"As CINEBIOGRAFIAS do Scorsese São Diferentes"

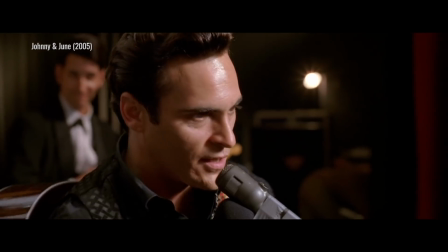Mas quase sempre isso é uma etapa que depois leva à redenção da figura no desfecho,
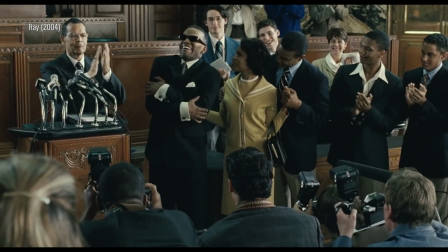deixando os problemas pra trás e iniciando uma nova fase.
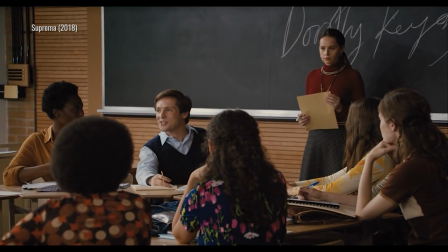E quando filmes não mostram lados problemáticos dos personagens, eles acabam se focando na batalha que eles tiveram que travar contra grandes empecilhos.
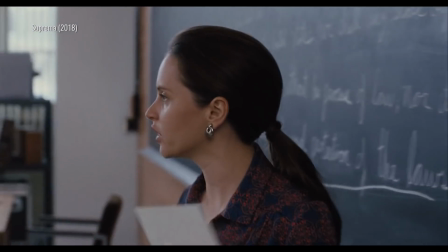Seja o machismo da sociedade, seja o racismo,
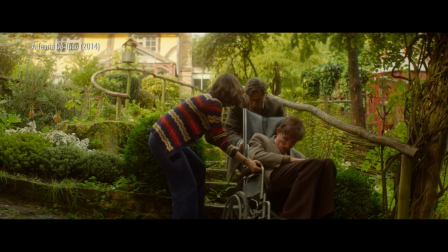seja uma condição física muito difícil, ou então questões de saúde mental.
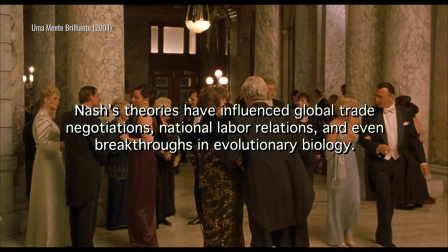E assim vemos como esses personagens superam esses obstáculos pra gente acabar o filme encantados com a batalha que eles travaram em nome de algo importante.
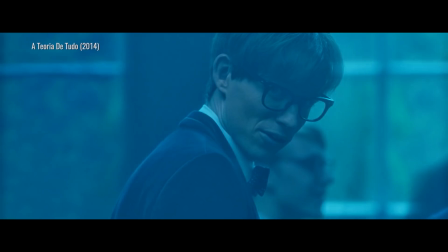Então, em todos esses casos, a ideia é a mesma.
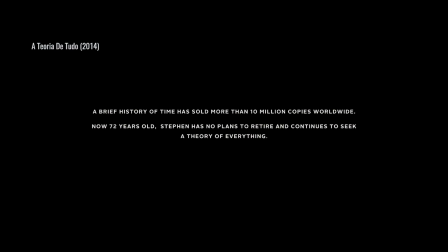Fazer com que o público saia do filme admirando o personagem pela vida difícil e extraordinária dele.
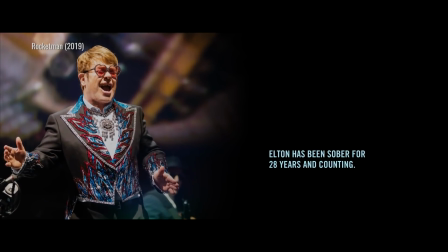E é claro, não tem nada de inerentemente errado nisso. A questão é que não é esse tipo de história que o Scorsese gosta de contar nas suas cinebiografias.
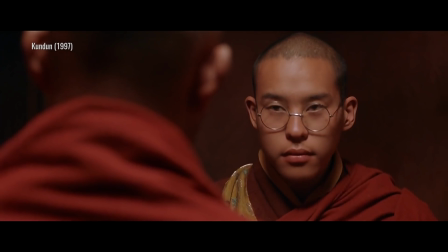Talvez a única exceção, de novo, seja Kundun, que realmente se encaixa mais nessa proposta de fazer a gente entender e admirar a figura do Dalai Lama.
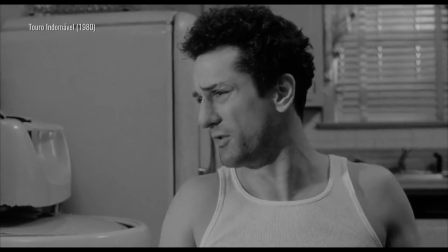Mas nas outras cinebiografias dele, o Scorsese vai pra outro lado.
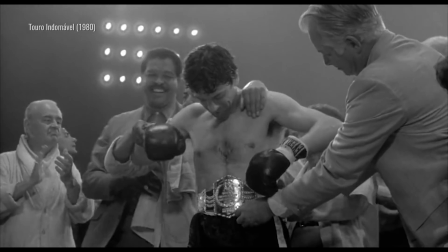Em vez de falar de redenção ou de superação, o cineasta gosta muito mais de se focar na ascensão e na queda.
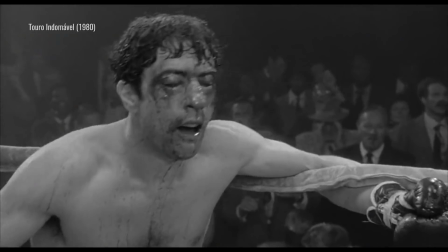A gente vê como esses biografados começam lá na sarjeta,
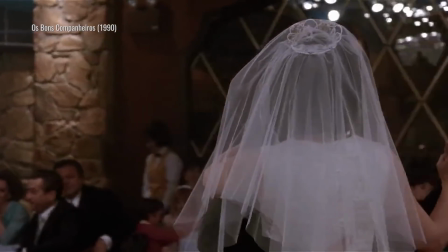sobem na escada da vida e têm sucesso estrondoso pra depois perderem quase tudo.
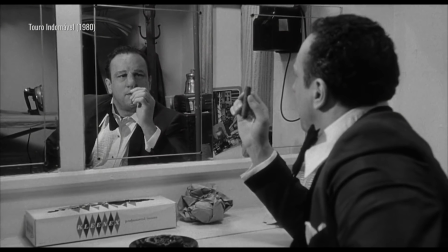Perderem o dinheiro, perderem o prestígio, perderem as pessoas que elas mais amam.
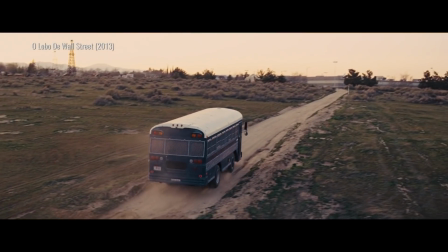E assim, quando acaba o filme, não estamos tomados por um sentimento de admiração grandiosa,
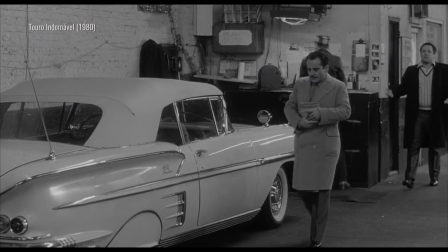mas sim com um gosto mais amargo na boca. vendo desfechos melancólicos, trágicos ou simplesmente cínicos. Percebe então a diferença?
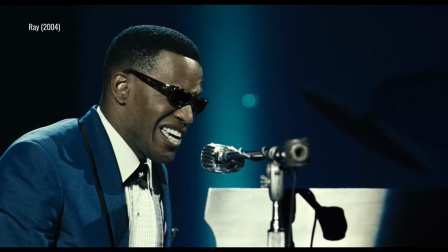Muitas cinebiografias usam seus personagens para obter uma emoção positiva do público e assim parecerem filmes importantes.
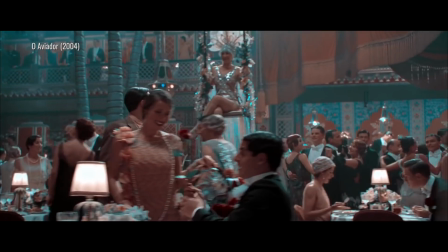Mas o Scorsese não traz essa autoimportância.
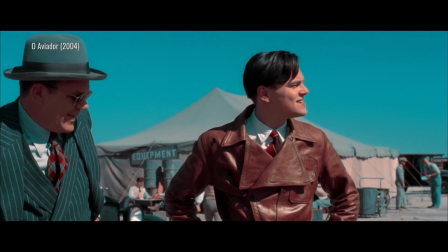Em vez disso, ele molda a emoção do filme de acordo com o que os biografados pedem.
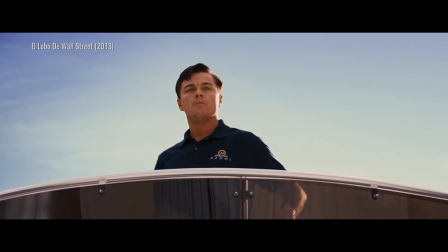Não é o personagem que está a serviço da obra, mas sim a obra que está a serviço do personagem.
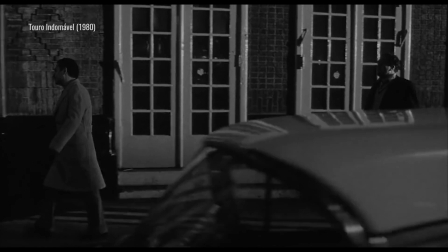Mas falar de roteiro não é suficiente para explicar por que as cinebiografias do Scorsese são tão diferentes.
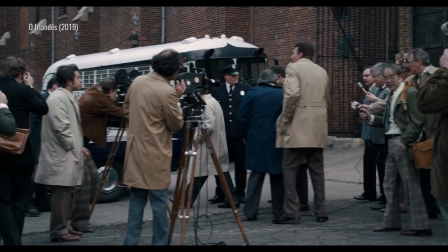Porque esses filmes dele se diferenciam muito em outro aspecto crucial. O uso da linguagem cinematográfica.
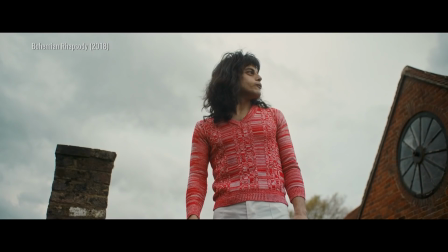Muitas cinebiografias acabam sendo medíocres não só pelo roteiro,
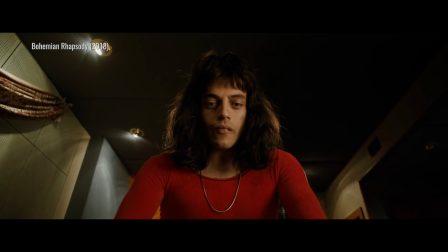mas também porque elas parecem se contentar em serem meio básicas na forma de construir suas imagens e seus sons.
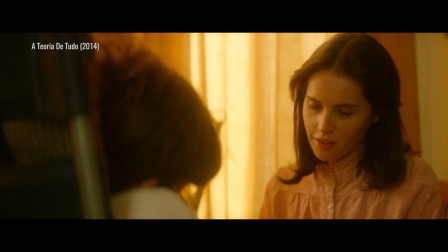Planos com composição preguiçosa, montagens burocráticas,
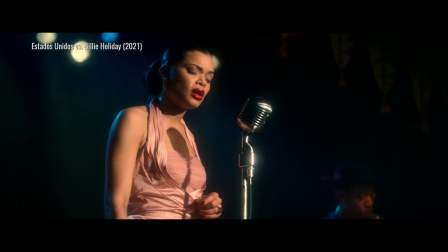trabalho de câmera sem muita inspiração, fotografia que faz só o mínimo necessário.
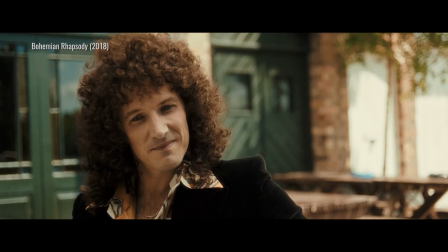É um estilo meio protocolar. E isso quando os filmes não estão sendo absolutamente terríveis no uso dessas técnicas.
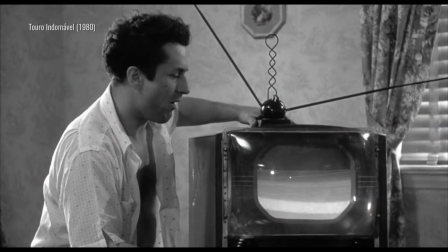Aí você coloca isso ao lado de um filme do Scorsese.
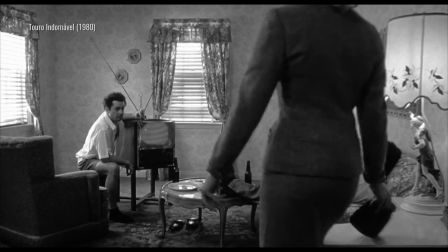É covardia porque o cara sabe explorar de forma magistral todo tipo de recurso cinematográfico.
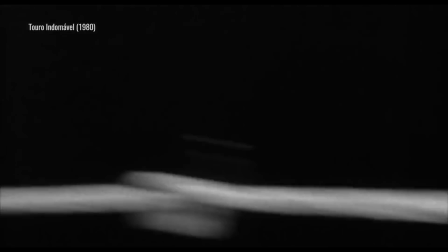Ele sabe adequar a montagem para criar o ritmo que o filme pede. Ele explora o uso da cor.
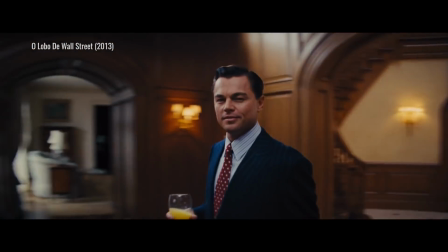Ele usa metalinguagem. Ele cria movimentos de câmera elaborados.
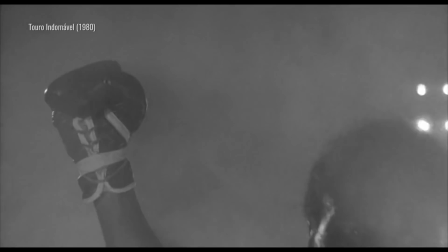Ele pensa a fotografia com muito cuidado. E nada disso é para parecer extravagante ou para se exibir.
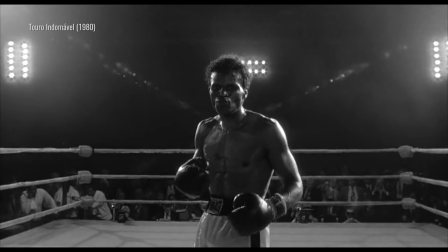Mas sim para criar uma obra com uma identidade própria. É por isso que até mesmo as cinebiografias do Scorsese que mais estão próximas da cinebiografia tradicional,
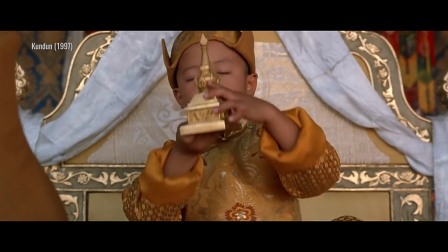como O Aviador e Kondum, ainda assim conseguem se destacar.
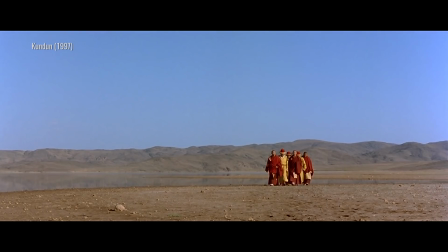Porque o diferencial do Scorsese não está só no roteiro, está também na experiência sensorial.
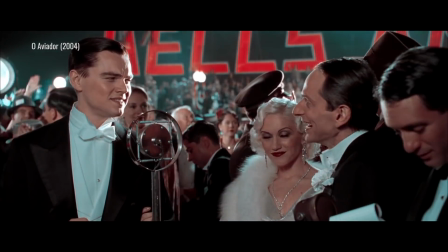Quando você vê uma cinebiografia do Scorsese, você sente com seus olhos e ouvidos que ela é diferente das demais.
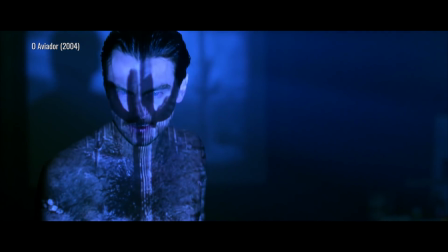Agora ele vai pegar aqui.